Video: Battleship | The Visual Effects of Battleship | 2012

We, from the outset, wanted to work with ILM on Battleship.
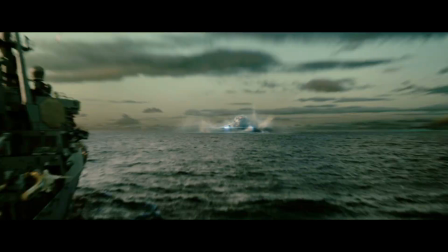There's a huge visual effects component to Battleship. The alien ships and the creatures had to be really dynamic and kick ass.
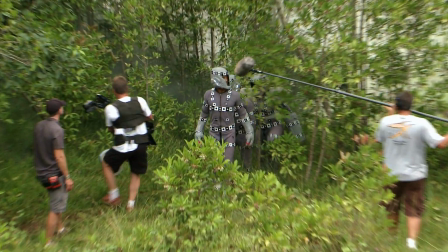Our philosophy is that the best performance capture happens live on location.
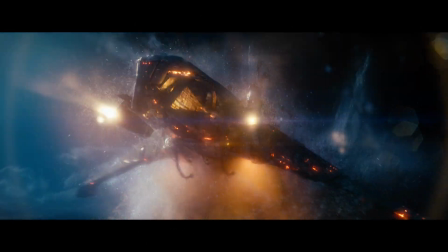The thing that ILM is known for is the incredible realism. I don't think anyone's seen water created like this before.
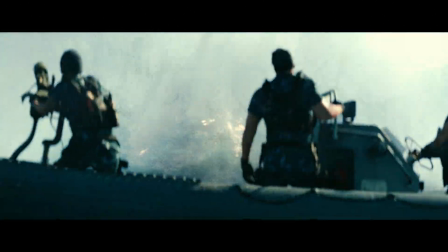The work they do is second to none.
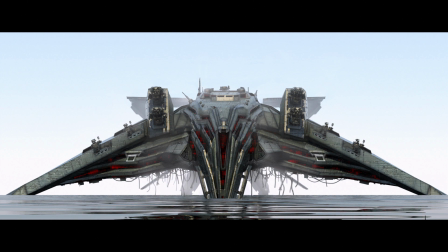The initial design idea that we worked on for the alien ships was taken from the idea of a water bug.
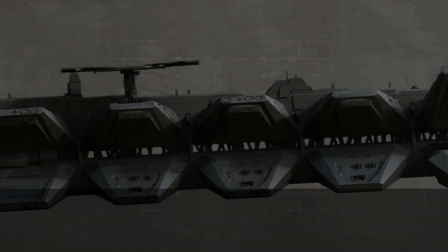These are rough drawings of the Regent fleet with Ringo, George, John, Paul.
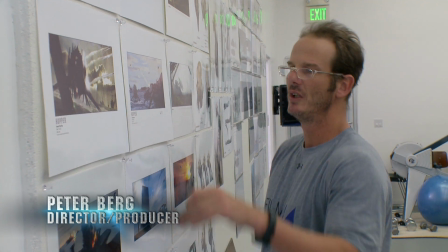We call this one Elvis. They have a couple different positions so they can get flat, but when they want to move or fight, they kind of come up.
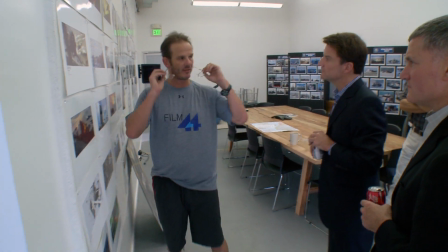And we use water bugs, like different kind of water insects, as inspiration,
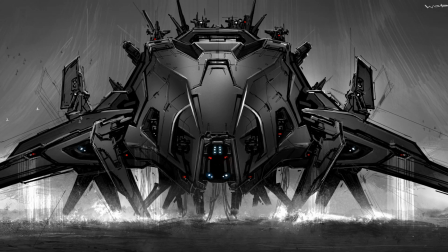because if you look at the extreme close-ups of those animals, they're real violent looking, you know, and the way they move,
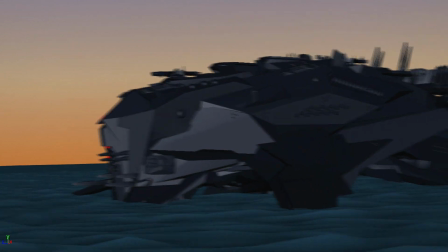they kind of leap.
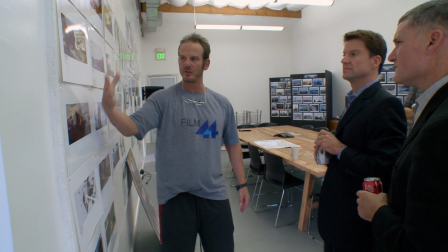So, you know, when we sit with ILM, we're going to talk about ways in which they can move, which isn't classic rear propulsion, but that they can maybe almost jump. He wants these ships to have character and to respond in interesting ways. It doesn't just kind of come up like, and then it's up.
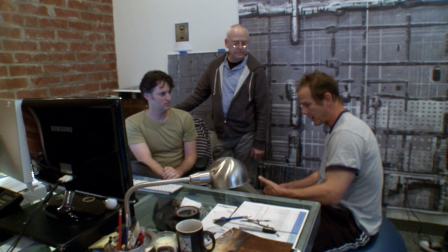It's got to be.
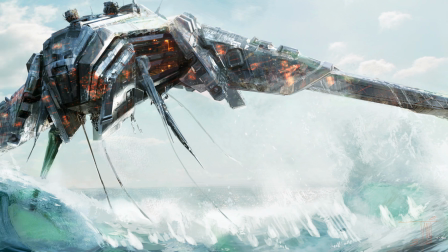So that's what we started developing, going from illustrated versions of ships, and then we start modeling them. And then we start view painting them and looking at those and trying to make them look photoreal.
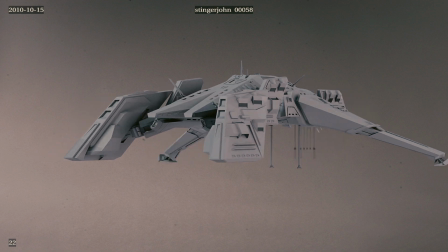What we'll do is we'll have sort of renderings and just basic turntables of all of our ships so that we can see how they are, and then we'll start to put them into the shots and the real shot lighting, and we'll start to add in more detail and more textures and refine stuff from there.
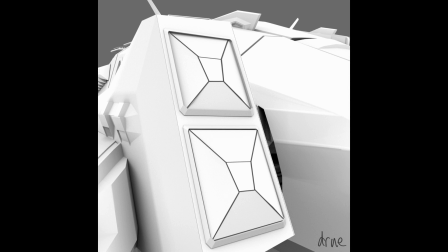We worked on designs for Ringo to have just this giant peg launcher array where there's just like rows and rows of them and they deploy out.
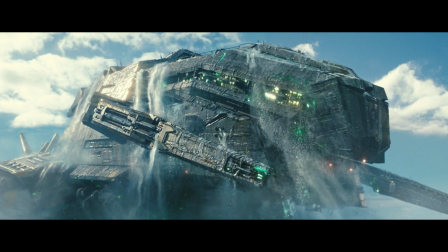To differentiate between, you know, the different alien ships, we gave them each their different color signature so that this class of ship is blue.
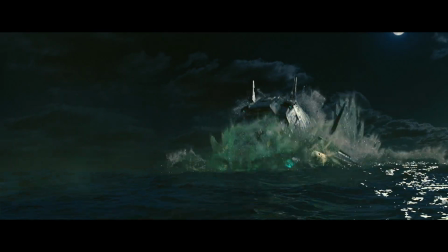Its intelligent pattern is blue. This one's green, this one's red, this one's yellow. Not only do they breach up through the water, but they recycle water.
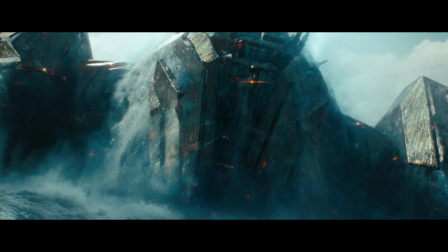They're always pulling water up through pipes and kind of recycling it out, so they're constantly pumping water all around them. And we knew we had to create a whole new water system at ILM,
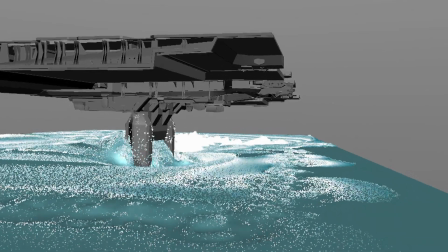a new way of directing water and simulating water and being able to render it in very photoreal ways. You start with a kind of a volume mesh, you know, water, which is not white.
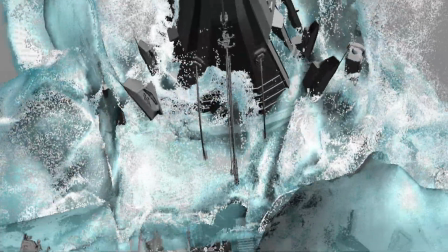It's just a blue piece of volume. Then you start thinking about the whitecaps. The whitecaps are a different path. Then you use those whitecaps to generate particles. Those particles generate mist. And then you let the computer simulate all that. One breakthrough we made on this movie was to be able to throw enough computer power at it that we could do the whole thing together.
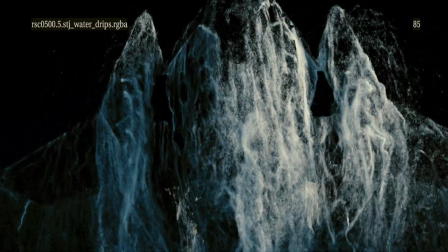So all of these things are constantly interacting.
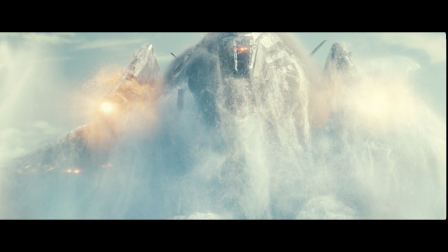And that's how we get that kind of completely physical, real look to it.
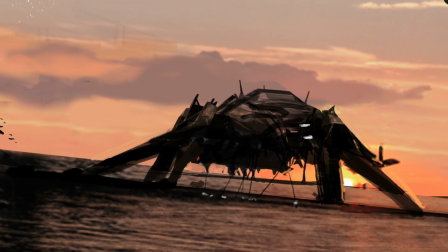It's interesting to kind of see how this nugget of some idea with a lot of R&D and
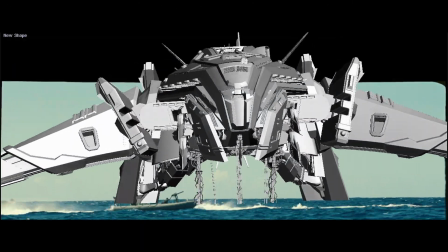a lot of render time really led to kind of one of the most visually arresting shots in the movie.
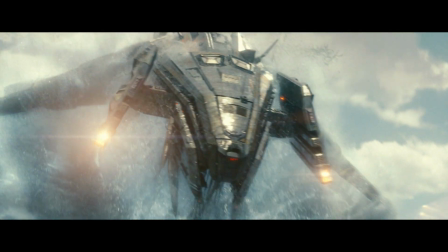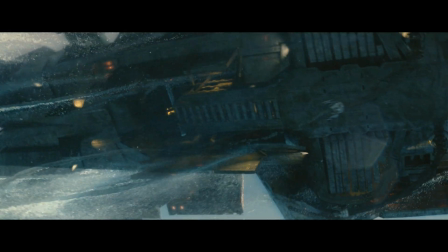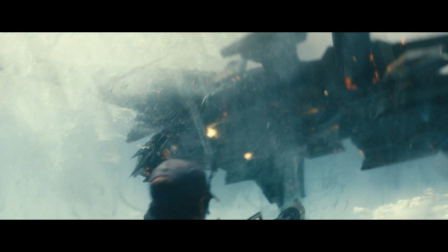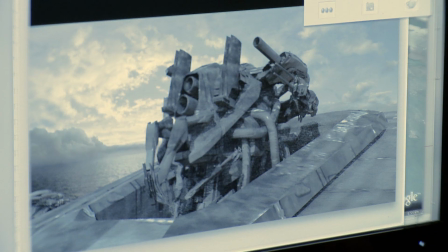It's very important to Pete that everything has just a kind of a bit of personality, that every once in a while you kind of see behind that.
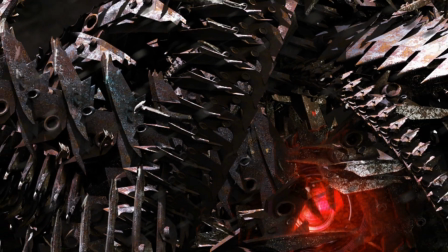And even something like a chainsaw whipping around a ball needed to have character. The initial shredder designs were done by Neil Spisak and Aaron Hay in the LA art department.
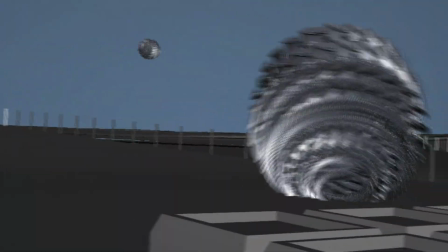And they're basically like moving wrecking balls. They have a gyroscope in them so they can sort of steer in certain ways, but they're launched by the Ringo flagship.
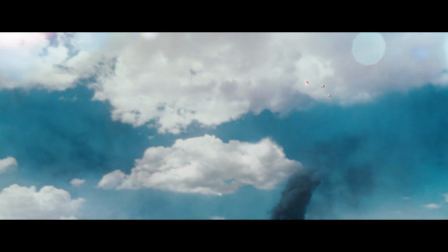In this specific sequence, the shredder is flying from one of the ships coming into a freeway.
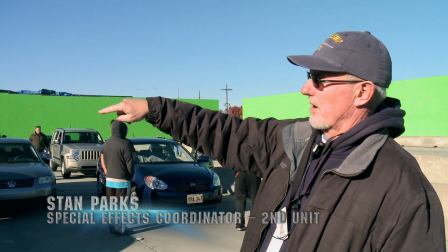The shredder is going to bust through the car, and as it breaks through the car is going to cannon over.
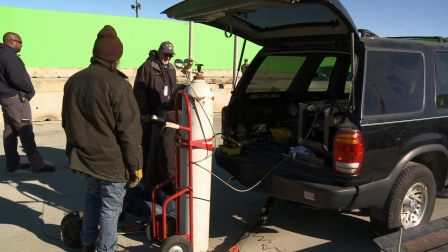3, 2, 1.
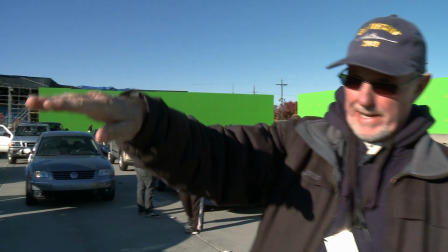And basically pancake on top of this car.
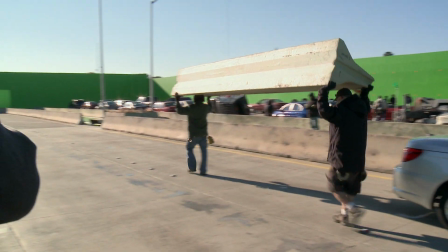When we continue the action, we'll be detonating these K-rails.
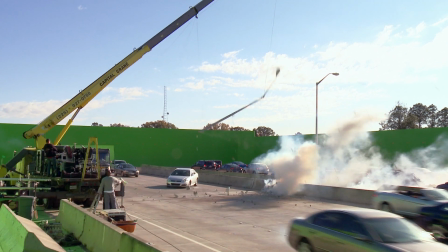And then the shredder goes on about its
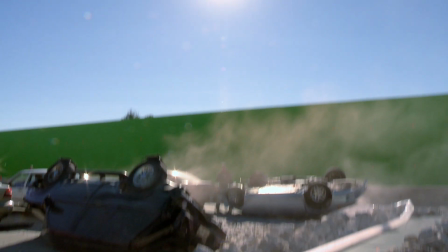business. More kind of stuff you can kind of get live right there in camera, the better.
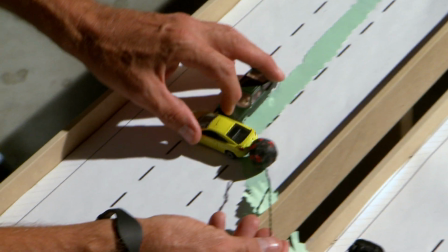You know, the most successful shots are the ones in which we combine miniature work with practical effect, CG work, you know, all together.
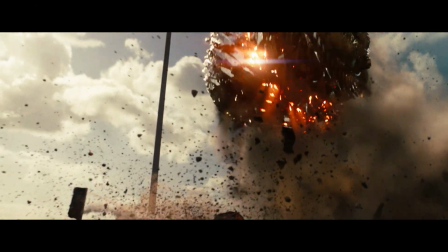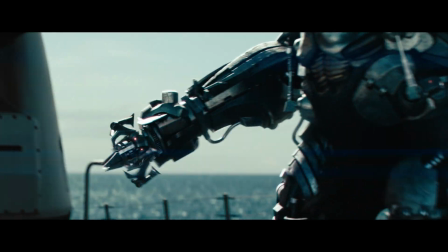Pete was very intent upon having a non-slimy alien.
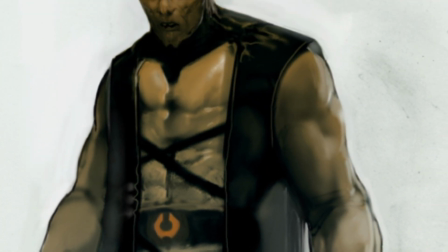He wanted to have a regent that looks foreign to our world,
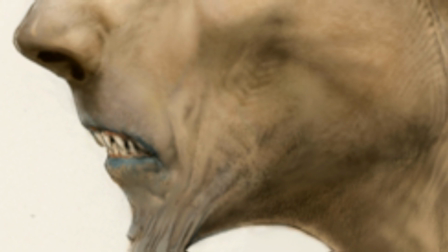but breathes through a nose, sees through eyes, has appendages. Maybe they're a little special, but by and large, we recognize the form. When we first started the show, we had one regent that we had to get out, and that was the land commander.
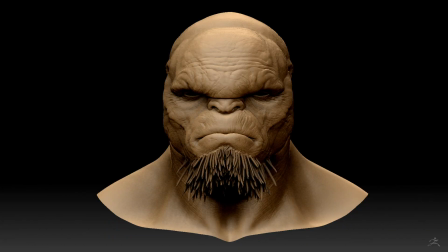As the show progressed, we had other characters like the thug, which were the henchmen,
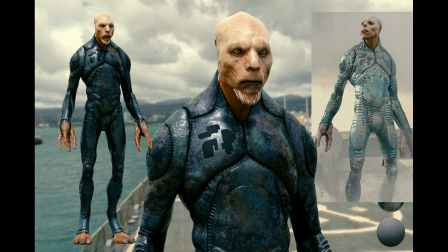and then there was also the sea commander, who was in charge of, I guess, all of the battleships. There were a couple of other characters that were created. One was called Clarence, the ship scientist.
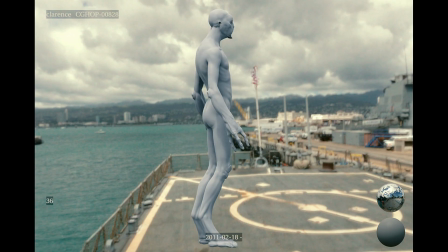And then also we had the background regents.
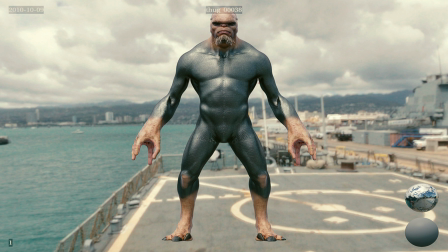This is the thug here in its flesh form without any of its armor.
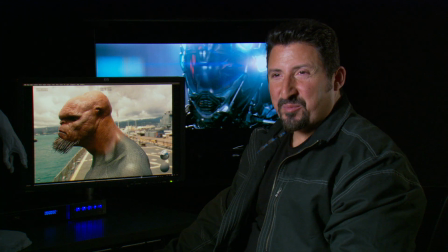And it's neat because this kind of shows you what they're made up of and how their armor integrates with their skin.
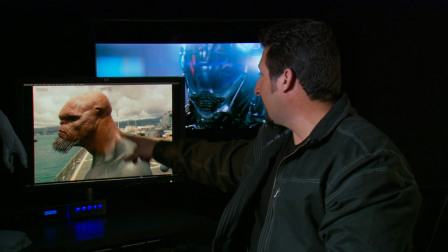There's no real edge of where the blend happens. It's just a part of them.
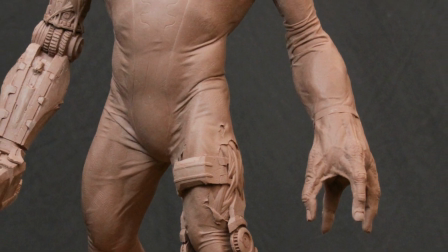If you look here, this whole section here would be something that I would have sculpted.
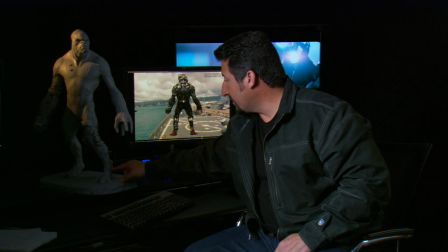And then any of this mechanical stuff would come from Russell Paul's crew.
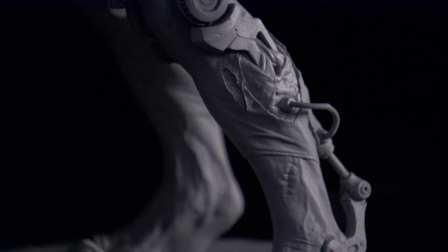My role was really just to work on the suits of armor, and that was actually really challenging. All the armor that you see on all the aliens is very asymmetrical. We couldn't just build one side of it and copy it to the other side, which we typically can do. We actually had to build really everything twice.
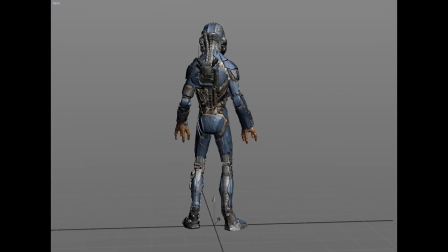You know, we had to build specific armor to one side and then build different armor on the other side. So it was really challenging, but I think the aesthetic makes it really nice.
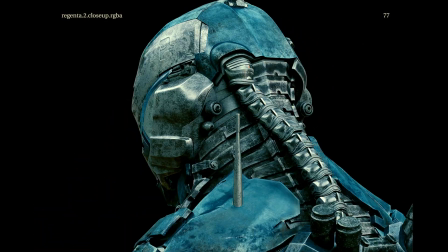It gives it something different.
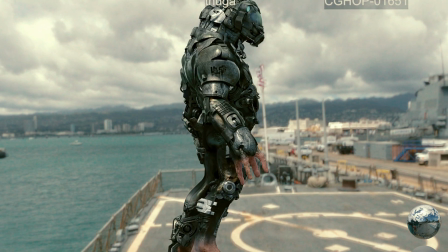Here's some of the biomechanical things where you've got a combination of mechanical parts which are integrating with flesh, which is really cool.
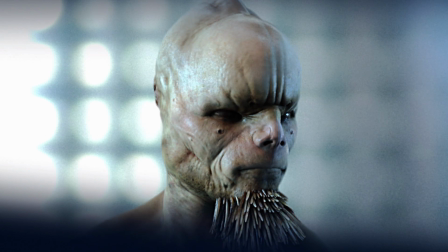They have faces like we do. They have little holes in their faces, like ventilation holes to help with their breathing.
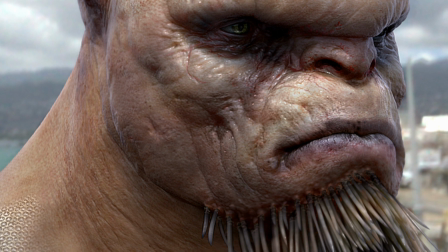And they also had this quill beard, which was made out of keratin, the same stuff that our fingernails are made out of. After we've gone in and done all of the modeling, added all the detail, then the next job is to give them movement in their faces, what we call facial shapes, controls.
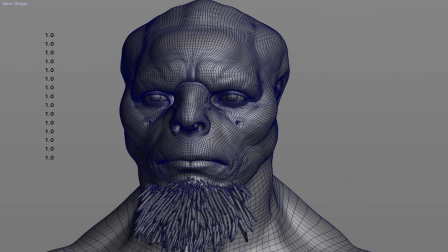These controls allow the animator to go in during a shot, animate the face, put a different expression on the character, basically act the character out. One of the things that first attracted me to this project, besides the design work on the face, was the hands. The hands are creepy. They look strange, and I thought it would be really cool to make. Pete had this idea that one arm could be a tool. Came up with a lot of kind of designs for different tools that it could kind of change into, almost like a Swiss Army knife.